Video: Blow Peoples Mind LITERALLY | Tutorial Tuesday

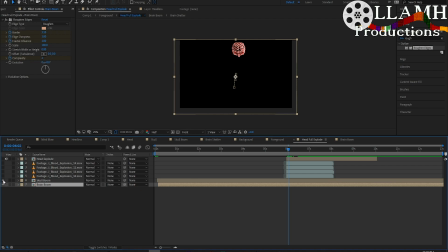And I did the same thing with the skull. So we've got skull with the brain in it, skull explodes, brain explodes, boom, both kind of fade out. Then we have 4 different blood splatters.
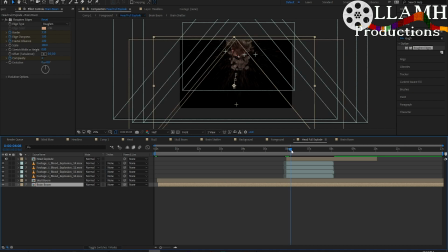So the blood is on top of and happens before the brain and the skull. And then we have a copy of the head, which starts off there and then just explodes and turns red as it explodes out.
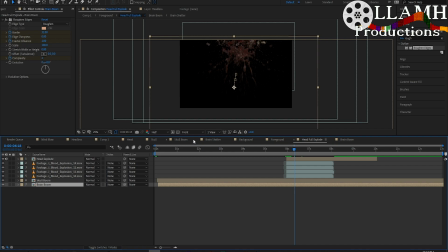That is the basic layering that I did. Everything's with a shatter, everything has a roughen edges on it to kind of create like almost a tearing effect for the face, kind of,
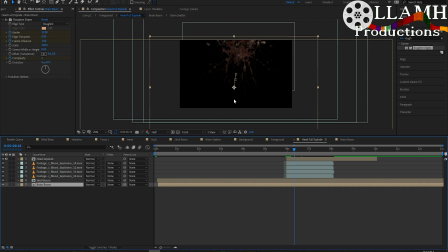not so smooth edges and everything for the skull and the brain and stuff like that.
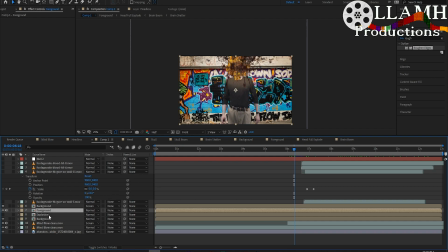Now, the foreground and the background and the foreground, that is actually a production crate script that if you look at,
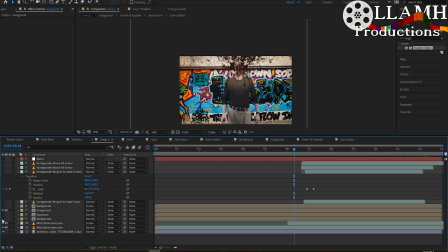let's take off the backgrounds here. So the background, the first background, the bottom background is just the explosion. The foreground is the actual blood and stuff. And then on top of that, there's another background that is actually a light wrap.
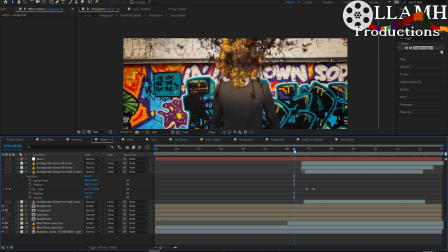So, as you're looking at it, as the explosion happens, you actually have the light from the explosion wrapping around all the little bits.
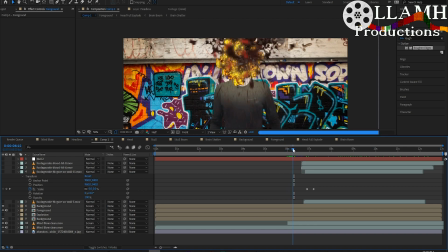So around the skull, around the blood, and everything like that. Now I did kind of go on after that and add a few things extra, and that is
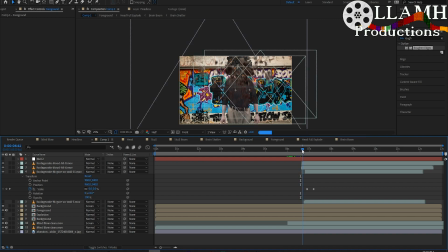blood splats that hit and some gore that hits as well.
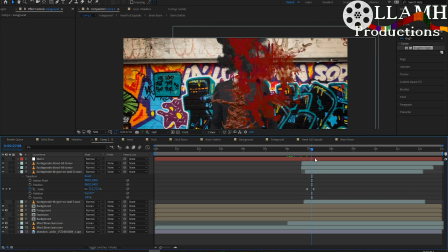I'm not entirely sure on those, honestly, because those are a little bright. Those are kind of bright. But of course, we could come in here and we could say, okay, the gore, we want that.
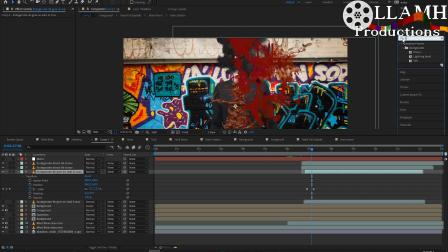Actually, not a tint, really. We want more of I think a brightness and contrast should work fine. So the brightness we actually want to bring down because everything is kind of this really dark.
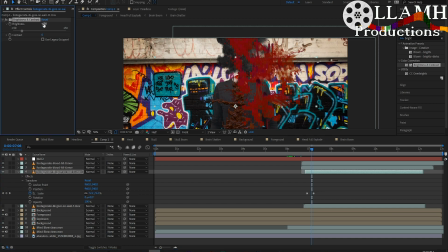So what if we take it down to negative 100? That gives it a really dark splotch. Same with the blood. That matches the blood that's spurting out a bit more. Because the blood that's spurting out is very, very, very dark.
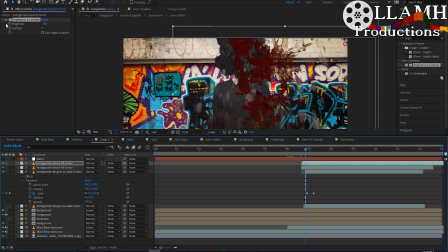So the blood actually, the blood that lands on the screen, we may actually want to take down even more.
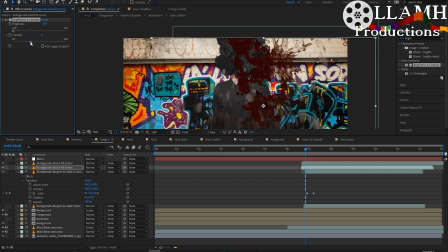So if we take that all the way down, what if we ramp up the contrast a bit? That looks pretty good. So now we want to put the same one there for that blood splat.
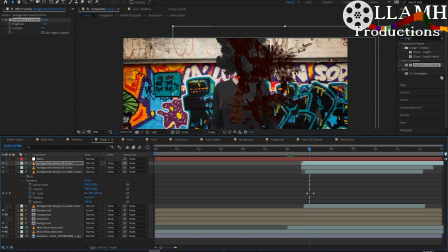And then, like I said, we have a bit of meat landing there. We could do the same there. And we actually have a third bit of meat here. Maybe not quite so much contrast on that.